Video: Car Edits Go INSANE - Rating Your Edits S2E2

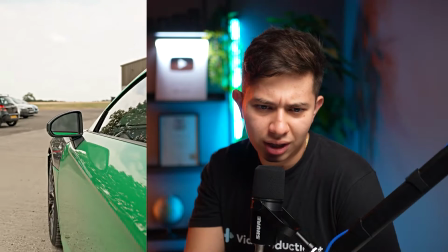Today we're reacting to clean car edits from our Discord.
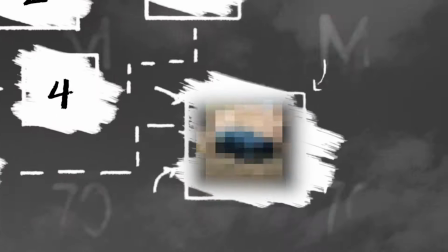We'll be reviewing and rating 7 edits, with the last one proving that you don't need a fancy car for a fire edit.
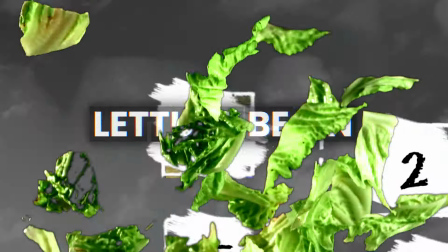Yes, let us begin. Let's have a look at this guy. Kaz.
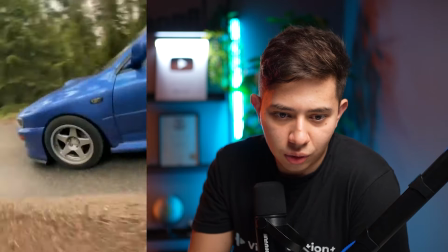Oh, this is good.
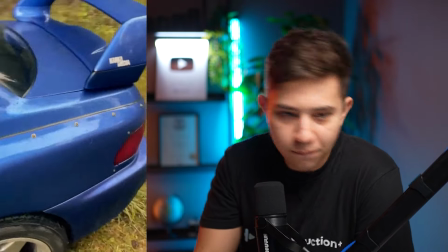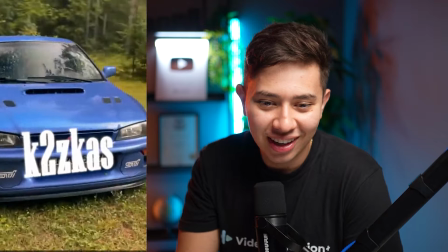What was that sound effect? And it loops. Oh man, there's a loops. Extra point.
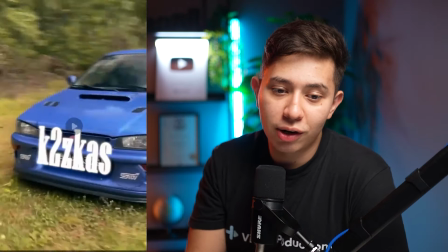I think overall, maybe we can try different angles that are not kind of looking down at the car.
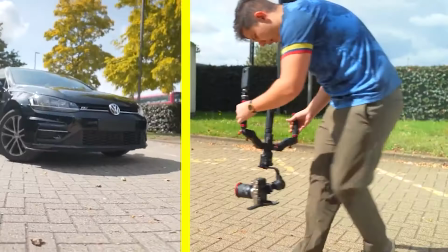Cars look best when you're low down looking up at the car. If you look at all the videos that I do, I usually like to shoot very low down looking up. Also experiment with some shots of the car going forward, going back, right?
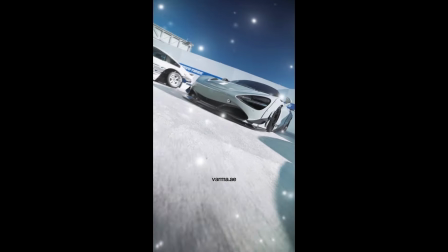Some kind of different styles, so it's not so repetitive. And also color grading, bro.
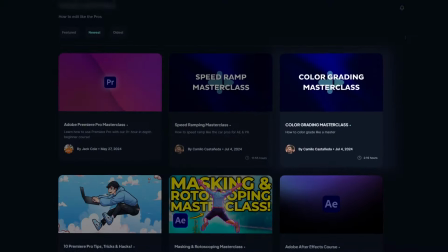Like, you need to focus on color grading. I actually dropped a color grading masterclass inside Video Production Plus.
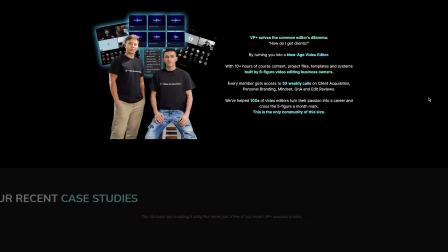For 50 bucks a month, you will have access to 5 coaching calls every single week, as well as a bunch of courses,
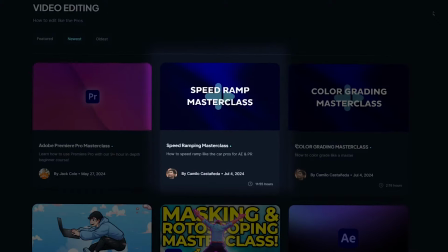including my speed ramping course, my color grading course, masking and rotoscoping masterclass, and a bunch of courses on how to actually get clients as an editor. So look, if you're trying to get more points in your reactions, check out that course. I think it's a pretty solid edit, very smooth, 3.9 out of 5 STI logos.
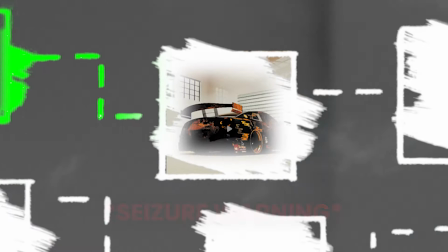The next one is from Mr. Flexible. What's up, brother? I actually miss this song. It's been so long since I've heard this song.
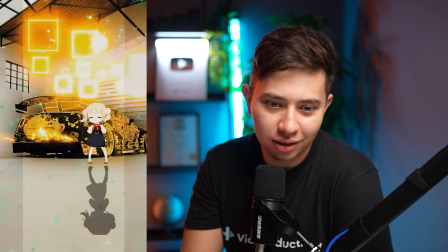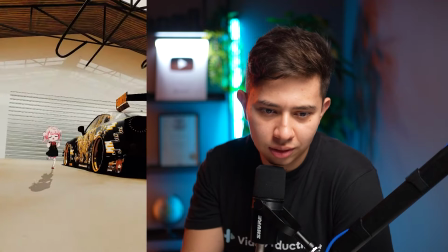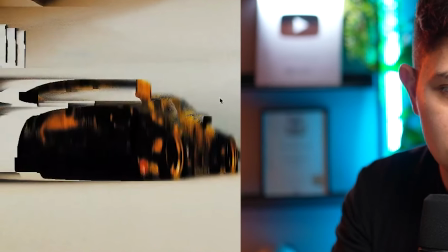Okay, I don't know what game you're using, but that GTR looks so good.
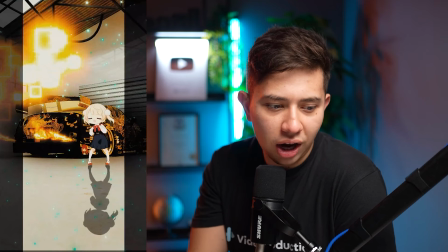So I would say overall, I like the style. I like the theme here.
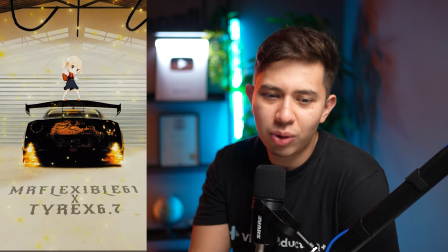I like these particles and these overlays you're adding in the background. I do not like this black bar on the right when it flickers. I think it takes away a lot from it. And the reason for that is because it's not really fitting the style that you've created.
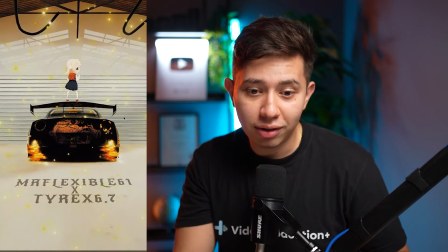You invented a world where you have these really cool orangey glows,
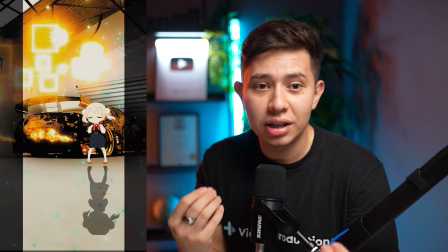orangey backgrounds, like this really nice 3D car effect, this really nice environment.
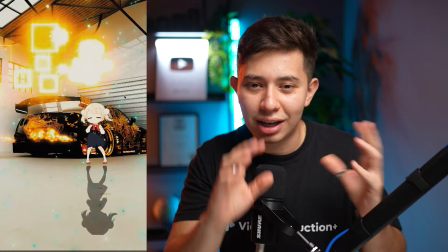But these black bars are very distracting and kind of takes you away from it, so you can't really enjoy everything else.
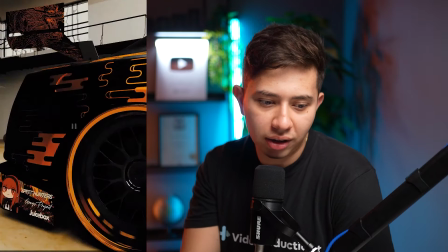These shots here at the end are fine, but the ones on the sides I'm just not a big fan of.
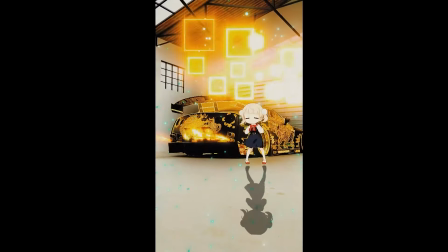But look, you made a thing in 3D, you added the camera tracks, you added the pistol girl, and that I think that looks really cool. So for that reason, I'm gonna give you 3.8 out of 5 9mm go bang girls.
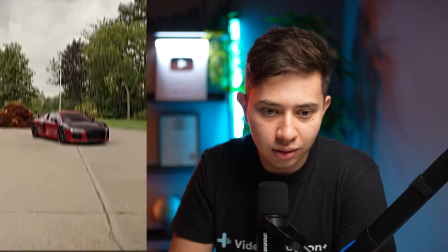Galaxy? Oh, yes.
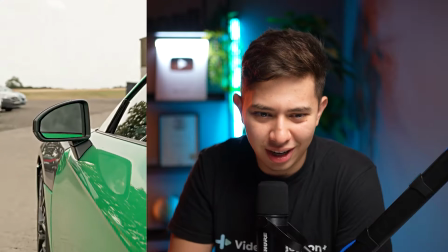Okay. Oh
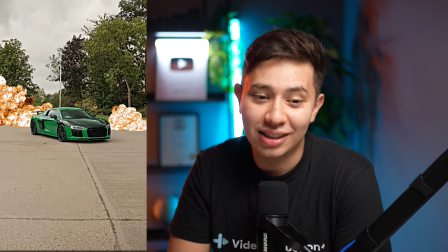yeah, and then it loops here. That's nice. I can tell it's very heavily inspired by Jerry Media's style.
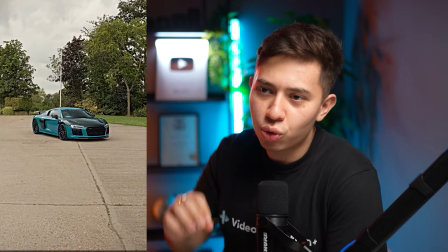I like it. Couple of things that I think will improve this edit a lot. One, color grading.
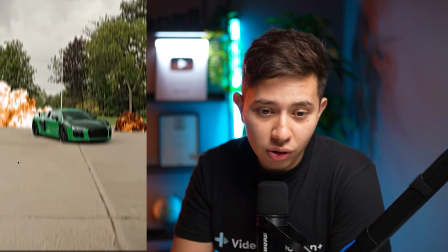So you see the explosions here, they look good, but they're missing a little bit of that spice to that.
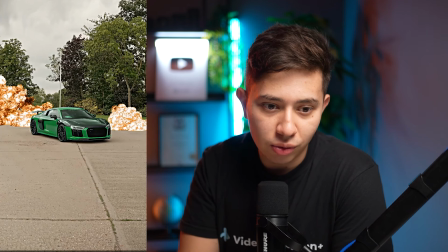If you were to lower the white intensity levels of this and color grade it so that there's like a filter on top,
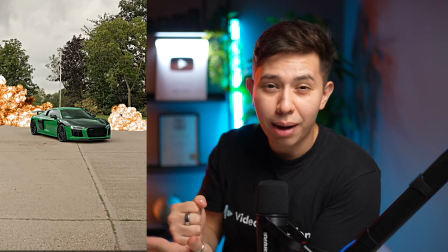it'll really solidify and stamp those effects into the video.
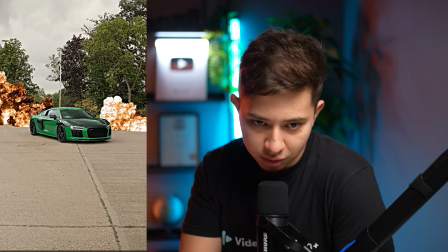Now this one's really good. The only thing is, if I go frame by frame, check this out. What's missing? You're saying it. Motion blur. When things move like this, there's motion blur.
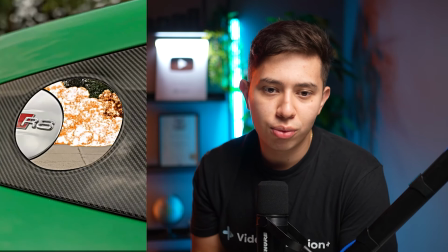There has to be motion blur. If you do this on Premiere Pro, for example, you will have to add motion blur with something like directional blur.
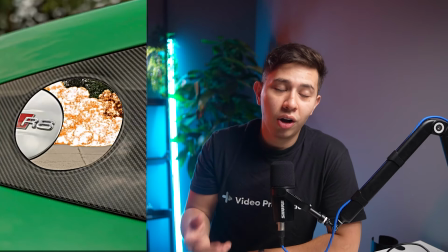Or you can get real smart motion blur on that website, www.
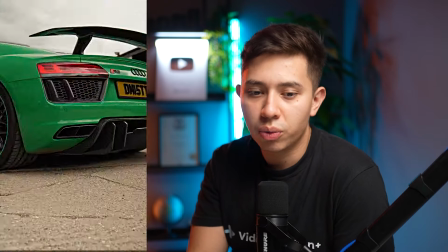And this speed ramp here looked a little bit jarring, and I'll tell you why. The reason is because you're going out and then you're going in.
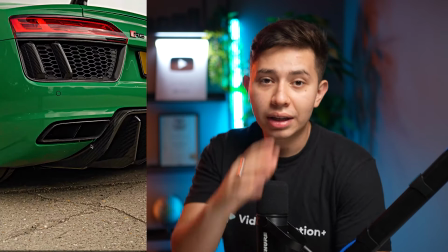You're doing this like kind of out, and then the next shot is going in. That only works if you're ramping things properly.